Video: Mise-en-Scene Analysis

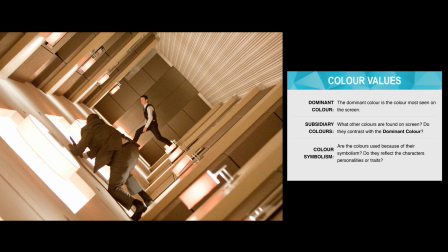368s
Directors will actually dress their characters in specific colors because, or using that color symbolism to help you connect with the character in the way that they want.
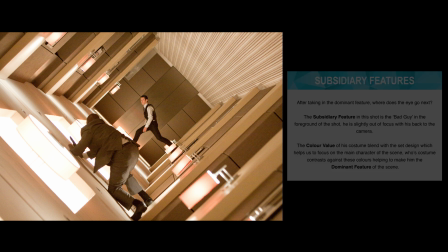380s
The next element I want to talk about, guys, is the subsidiary features.
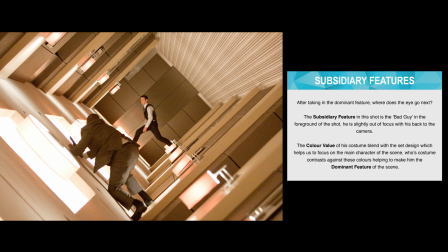383s
Okay, so it links really, really closely with the dominant feature, but in this case, it's what else is happening on the screen. What other characters are there? What else is going on? So in this case, our subsidiary feature is our bad guy at the front there.
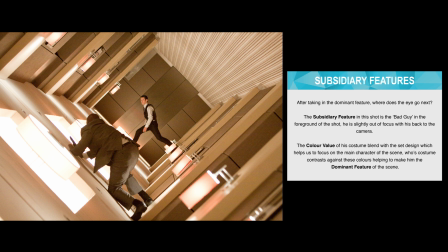397s
Very, very easy to work it out with this scene. Some other scenes might be a little bit more complicated and you might have multiple subsidiaries, but you'll always have a dominant feature of the scene, and then the subsidiary is anything that's happening around that.
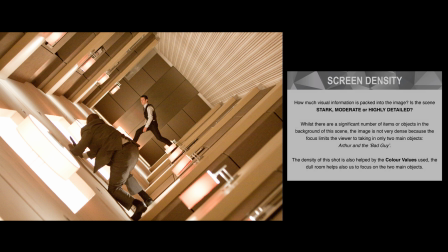412s
The next element we're going to have a chat about, guys, is screen density. So how much is actually packed onto the screen there?
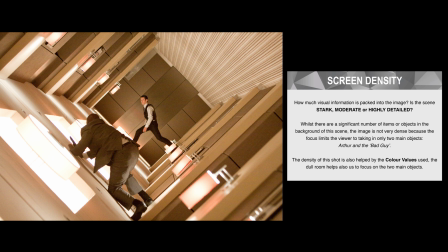418s
Whilst this one might look like there's plenty going on with the lights, the pictures, the paneling, it's not actually that dense. I guess if you look at it as though you were walking down a normal hallway, that's what you would expect to see. So the idea with screen density is how much has the director crammed in there?
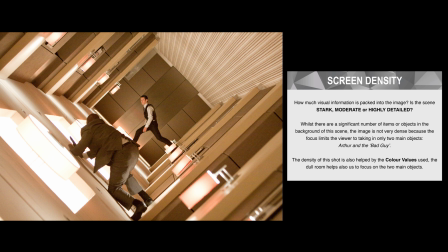436s
How much is actually pushed onto the screen there? How much extra space is there around?
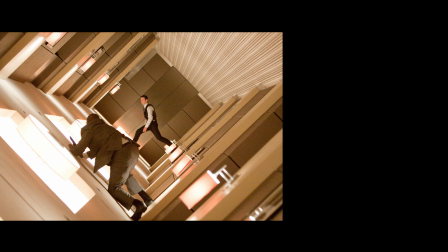441s
And I guess in this case, guys, it's not very dense. The next element we're going to have a look at, guys, is composition.
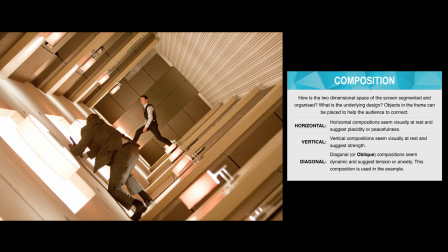449s
So we've got three options. We can have a horizontal, a vertical, or a diagonal. So a horizontal composition is going to have obviously a lot of horizontal lines. Now, that's not that the director's got a texture out and drawn all over it. It's that all of the lines that you kind of see are working horizontally across the screen.
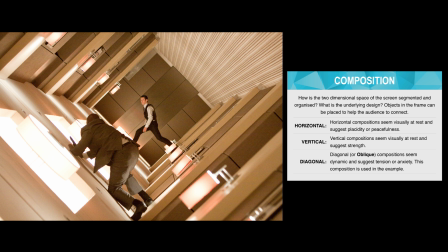467s
Obviously, then opposite to that is vertical. So vertical meaning we might have a lot of actors on the screen because people tend to stand. That makes them vertical. So you might have a very vertical composition just from having your actors standing on the stage. The final one, and the one that we actually see here, is the diagonal or oblique composition.
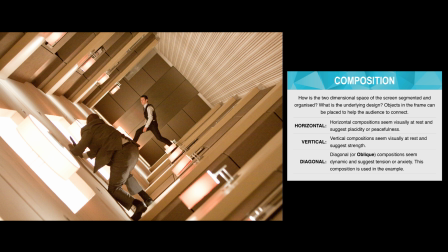486s
So you can see lots of angular lines. It's there to help kind of disorientate us when it comes to this scene. Obviously, when they're spinning around, you want to make people feel that. That's why there's so many lines in there, and hence why it's a diagonal composition.
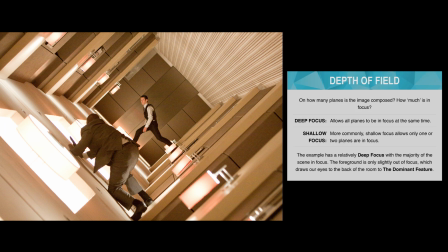502s
The next element we want to have a look at, guys, is depth of field. Now, interestingly, most Hollywood films tend to use a really shallow focus. Okay, so that's where the actors are kind of in focus, but everything behind them's very blurry. Everything in front of them's a little bit blurry, okay? And that helps us to focus on what action the director wants us to actually have a look at.
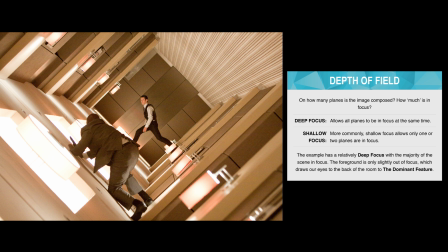521s
But interestingly, in this case, or this example, guys, we've got quite a deep focus because we can see everything's relatively in focus close to the camera and all the way back. And that's because we've got our main actor right at the back there. Therefore, we want to put them in focus, but we also want to have the foreground in focus,
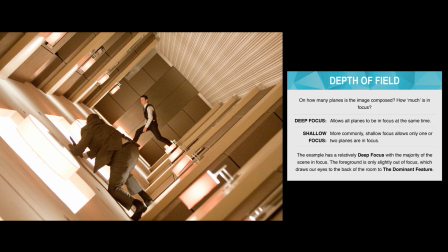538s
meaning that we need quite a deep depth of field, a deep focus there. The next element, guys, is character placement. So we can have our characters placed towards the top of the screen, towards the bottom of the screen, or out towards the sides.
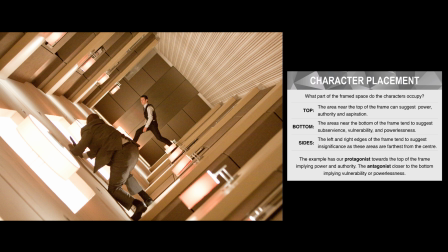553s
Now, interestingly, in this one, if you drew a horizontal line straight across the middle of our shot there, our key character, our dominant feature, Arthur, is maybe just a little bit above that halfway line. So you wouldn't say that he's right towards the top, but he's pretty close towards the top.
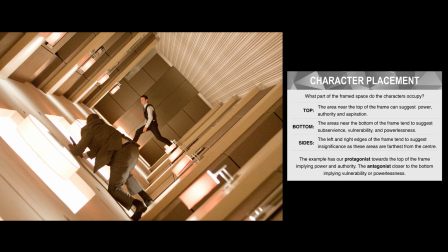572s
But interestingly, our subsidiary feature, our bad guy in this case, is actually towards the bottom. And when you put people towards the bottom, you can kind of evoke in the audience's mind this idea of vulnerability, or that they're powerless. And if you actually look at our scene from an audience perspective, you'll see that Arthur is balanced.
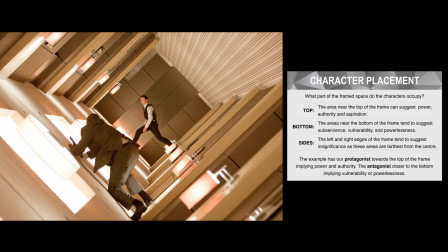591s
He's ready to go on with whatever it is that he needs to do. and our bad guy is all off balance, he doesn't know what he's doing.
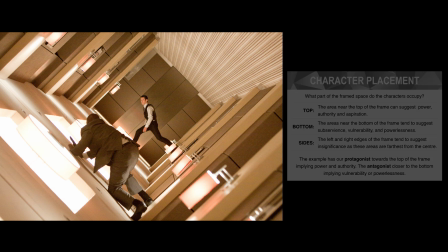600s
By placing him towards the bottom of the screen, that really helps to reinforce that. The next element, guys, is a really, really important one, shot framing.
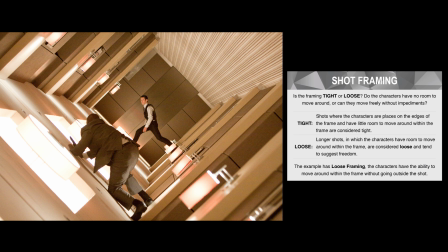609s
So we can have two types. You have tight framing, where the camera's brought right up to the actor's face and body. There's not much information around the outside of them.
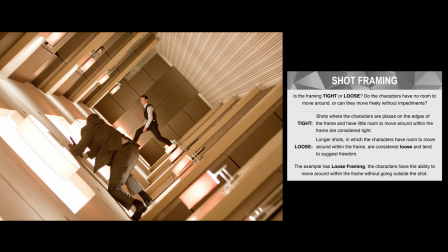617s
And that's really, really good for horror films or suspense films, because you're not giving the audience the information about what is actually happening around. But in this case, we've got a loose shot, okay? So the camera's a long way back, and you can see a lot of what's actually happening around them. And this makes sense because they're running around, they're jumping, they're flipping off of this building that's rotating around them.
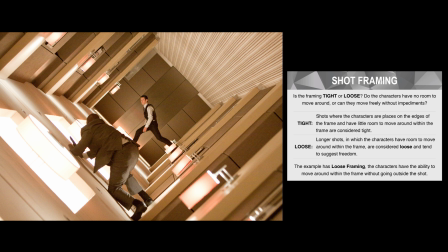637s
You don't want to have it too close, because it would be very, very difficult to keep the camera tracking the actor's face. Normally, if you had the camera that close, you'd be needing to move it significantly, and that would make it very, very difficult to keep it going. So loose shots tend to help when there's lots of action happening around.
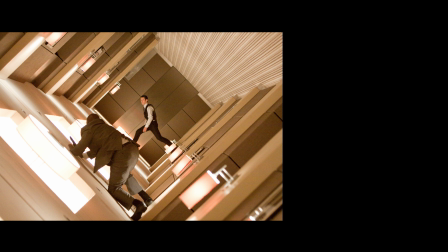656s
The final two elements, guys, are more like 1.5 elements, okay? So we have diegetic audio and non-diegetic audio.
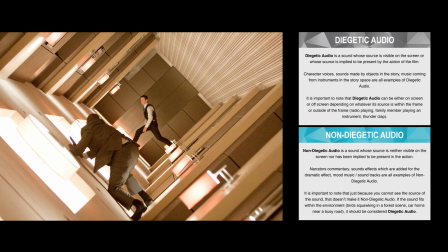662s
Now, diegetic audio is what actually is, or the sound, the audio that you hear that is happening on the screen, and it actually makes sense. So right towards the end of our scene where Arthur shoots the bad guy, that gun going off, that's a diegetic sound, okay?
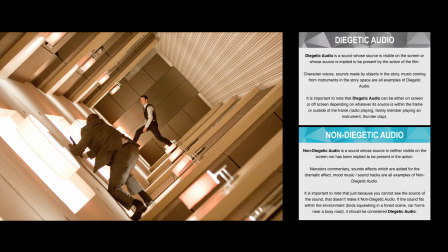678s
It's happening within the film, it makes sense. All right. The tricky one to think about is non-diegetic audio. All right. So that's sound that's happening outside of the film that doesn't actually make sense. So you can have soundtracks. So in our example, you could hear music playing along in the background. You couldn't see a string orchestra playing it.
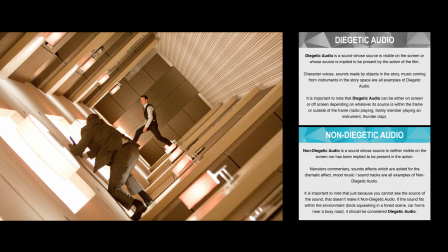695s
There were no CD players set up that could be where the audio is coming from. So you could make a really strong case that that's non-diegetic audio. All right. The really key thing to keep in mind, though, guys, is just because you can't see where it's playing on the screen doesn't make it non-diegetic, okay?
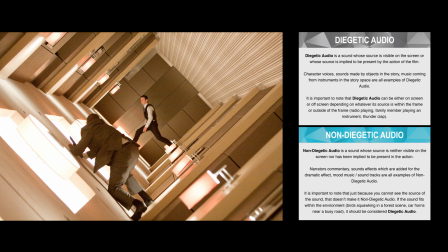712s
If, for example, it's a really windy day and you can hear trees rustling, just because you can't see the trees rustling doesn't mean that it's non-diegetic. Because it works within the soundscape of what's happening in the scene, that makes it diegetic.
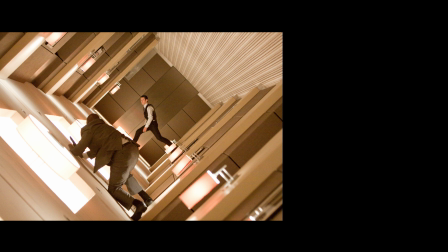729s
That was the 12 elements of mise-en-scene and film analysis. Use these guys through your investigations. Use them when you're thinking about the creation of your films, okay? Try and think about each element as you're putting together your films. Remember that we are entering these films into film contests. We want to make them as good as we possibly can.
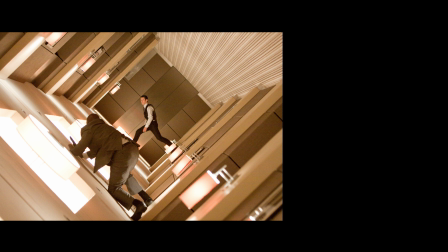748s
So take this theory, take this knowledge, apply it to what it is that you're doing, and hopefully you can win a few film competitions based off of this.